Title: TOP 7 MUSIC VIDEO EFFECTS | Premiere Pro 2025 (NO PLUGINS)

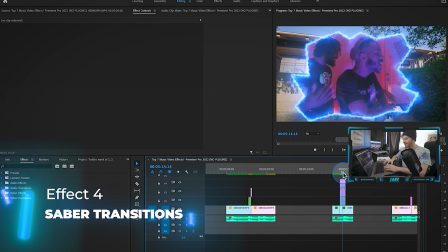8:16 So right here on my timeline, you can kind of see what a Saber Transition is.
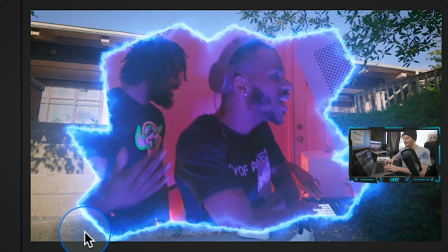8:20 And it's just this glowing line transition that pops out of the background and reveals a clip underneath.
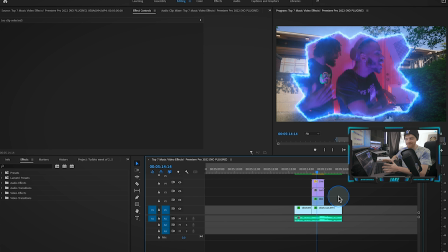8:26 I made a pack of 20 of these. They're on my website. You can check them out below if you would like to.
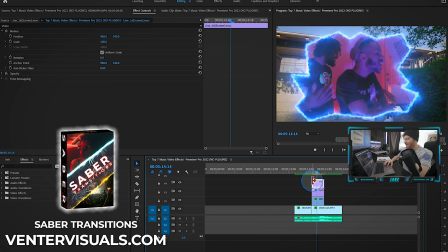8:31 I made these Saber Transitions in After Effects and I just love how they look over music videos. And some of the filmmakers and editors out there who actually got the pack on my website and have sent me their projects, it looks really dope.
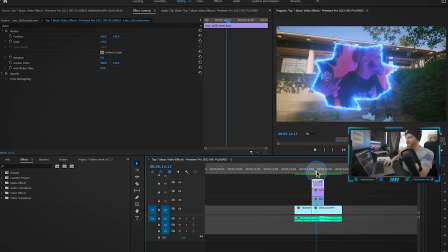8:43 So I'm very hyped on this pack of Saber Transitions and I love using them for music videos because you get these cool transitions that are really unique.
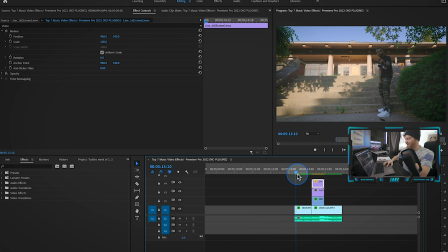8:50 They just really pop out, as you can see right there. So if I just play this back right here, you can see what it looks like in full motion.
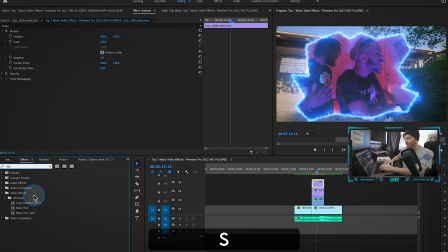8:59 Cool thing about these Saber Transitions is that if I apply a color balance HLS onto the Saber Transition, I can change the hue and change the color of these Saber Transitions to whatever I want. And then you can also play around with this blend mode opacity.
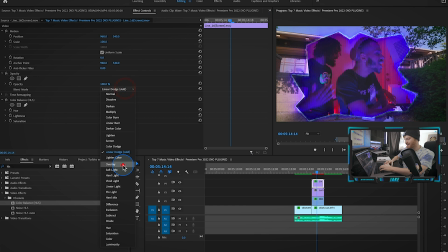9:13 So you can kind of get different looks right here just by changing the opacity settings.
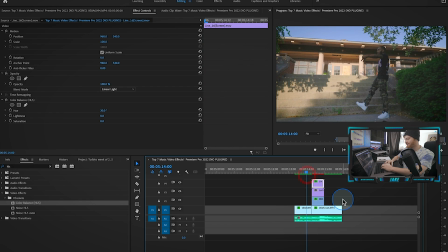9:18 So obviously a lot to customize with these Saber Transitions, and I actually have a free pack on my website if you want to go check it out. I'll include a link below. So the next effect we're going to talk about is a little more simple. It's just a keyframe zoom.
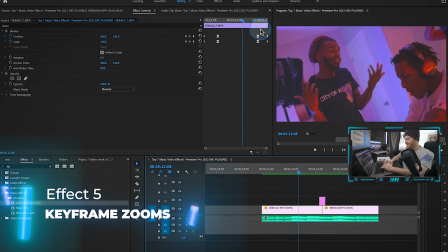9:32 So we have a clip right here. If I click on this clip, you can see that we have our keyframes for our position and our scale.
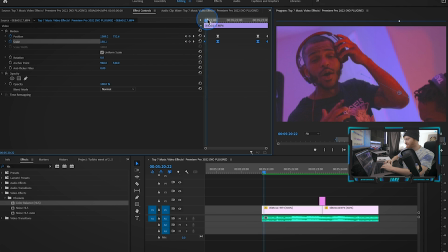9:39 So as you can see in the beginning of this clip, it zooms out. That's an artificial zoom right there.
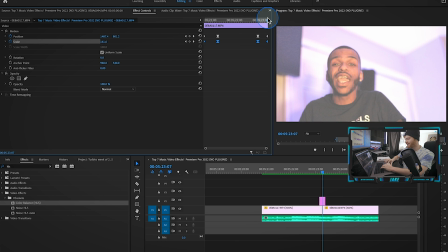9:44 That's all added in Premiere Pro. And then we zoom back in towards the end before we transition into the next clip.
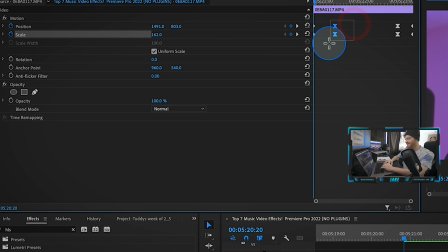9:50 Yeah, all I did was just keyframe the position and scale for this. And then I easy eased in these keyframes right here, you know, temporal interpolation,
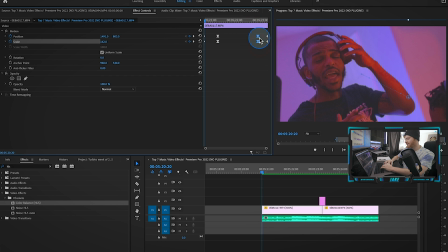9:59 easy ease in, and then I easy eased out these keyframes here at the end.
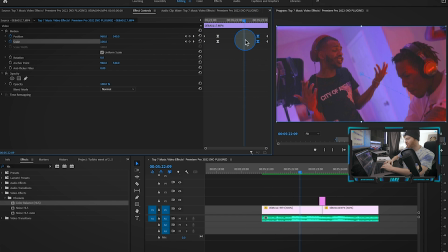10:04 You know, you get this nice little dynamic zoom look here without actually having to zoom in on your camera.
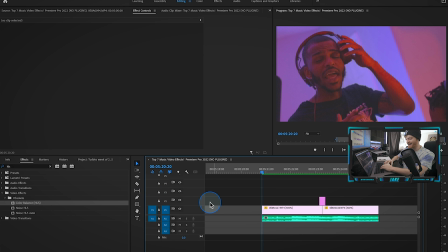10:11 It's a nice little way to add some movement to shots that are a little more static. So let's just take a look at what this looks like in regular motion.
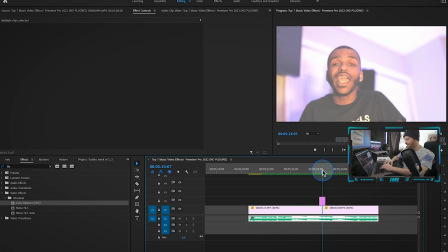10:22 Here at the end, I added another little flash effect too for that transition.
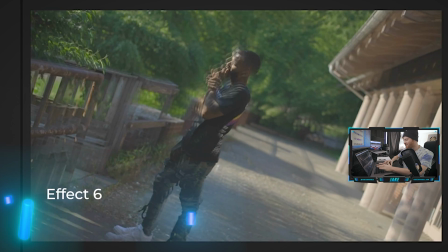10:27 So we're gonna move on to effect number 6, which is just kind of this trippy zooming overlay type of effect.
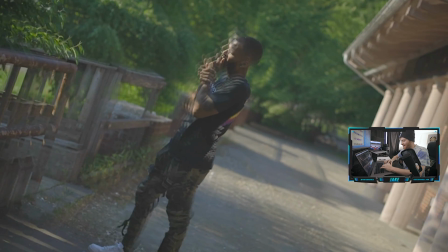10:34 And if I just scroll over the timeline, you can see it just kind of like, it gets real trippy there at the end for a second.
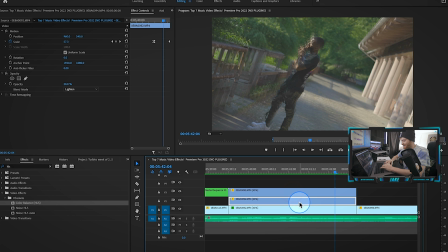10:40 This clip is just overlaid on itself 3 times. If I turn these top 2 layers off, you can see it's just nothing's happening because that's the original clip. Now I just copy pasted that clip on top of itself. I changed the blend mode to light in 60%.
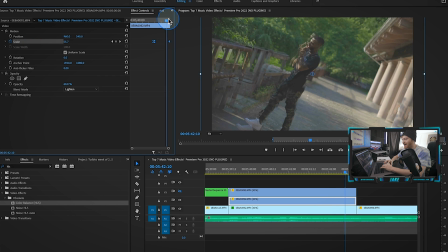10:55 I just keyframed scales, right? So it starts to like pop out, and then I hit easy ease out on this keyframe, right? So it starts to like easy ease out and just kind of pops out of the background and gives them kind of like that trippy out of focus clone effect.
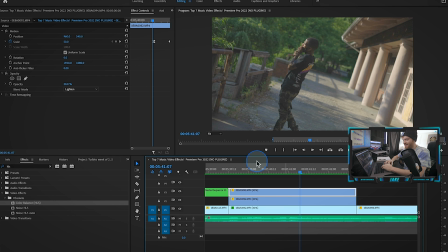11:12 So then what I did is I just copy pasted that same layer on top of itself, kept the scale the same, but turned the opacity down to 20%, turned the blend mode to lighten, and then that gave us one final layer.
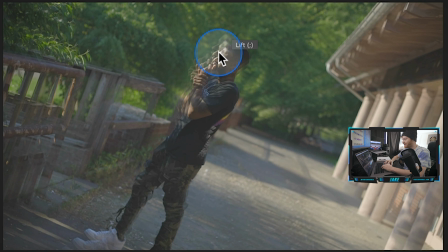11:24 So as you can see, it's like most in focus in the middle still, and then the opacity gets turned down a little bit to 60% and then 20%, right?
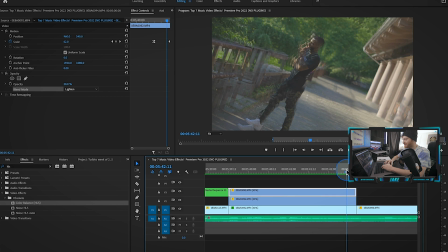11:32 So we have 3 layers zooming out of the original footage, right? So pretty cool little trippy effect there. As you can see here later in the music video, we do it again at the end of this clip, right?
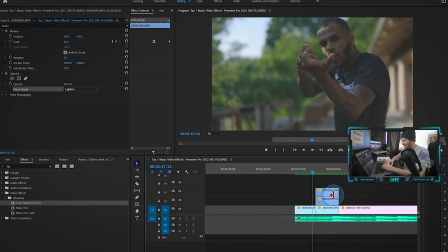11:45 So it starts as nothing.
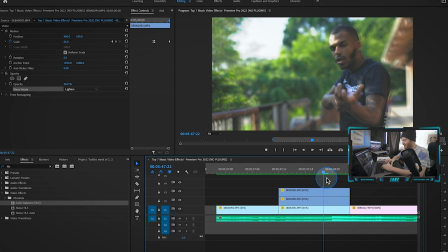11:47 This is the original clip, there's no layers, and then we put layers on top of it and change the blend modes, change the scale, and keyframe a few things. You know, obviously I used the different blend mode for these ones, so you can play around with the blend modes to get different looks.
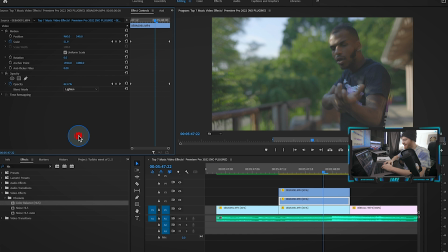12:02 I could change this one from color dodge to lighten, takes all that like brightness away,
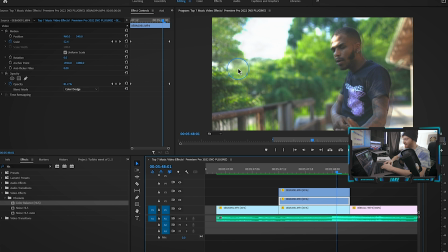12:06 but using the color dodge does bring in kind of like this more surreal glow type of effect. So that's why I kept it on this one. This final effect is combining masking with a little bit of echo. Now there's a lot of ways to use the masking tools in Adobe Premiere Pro. This is just one quick example of that.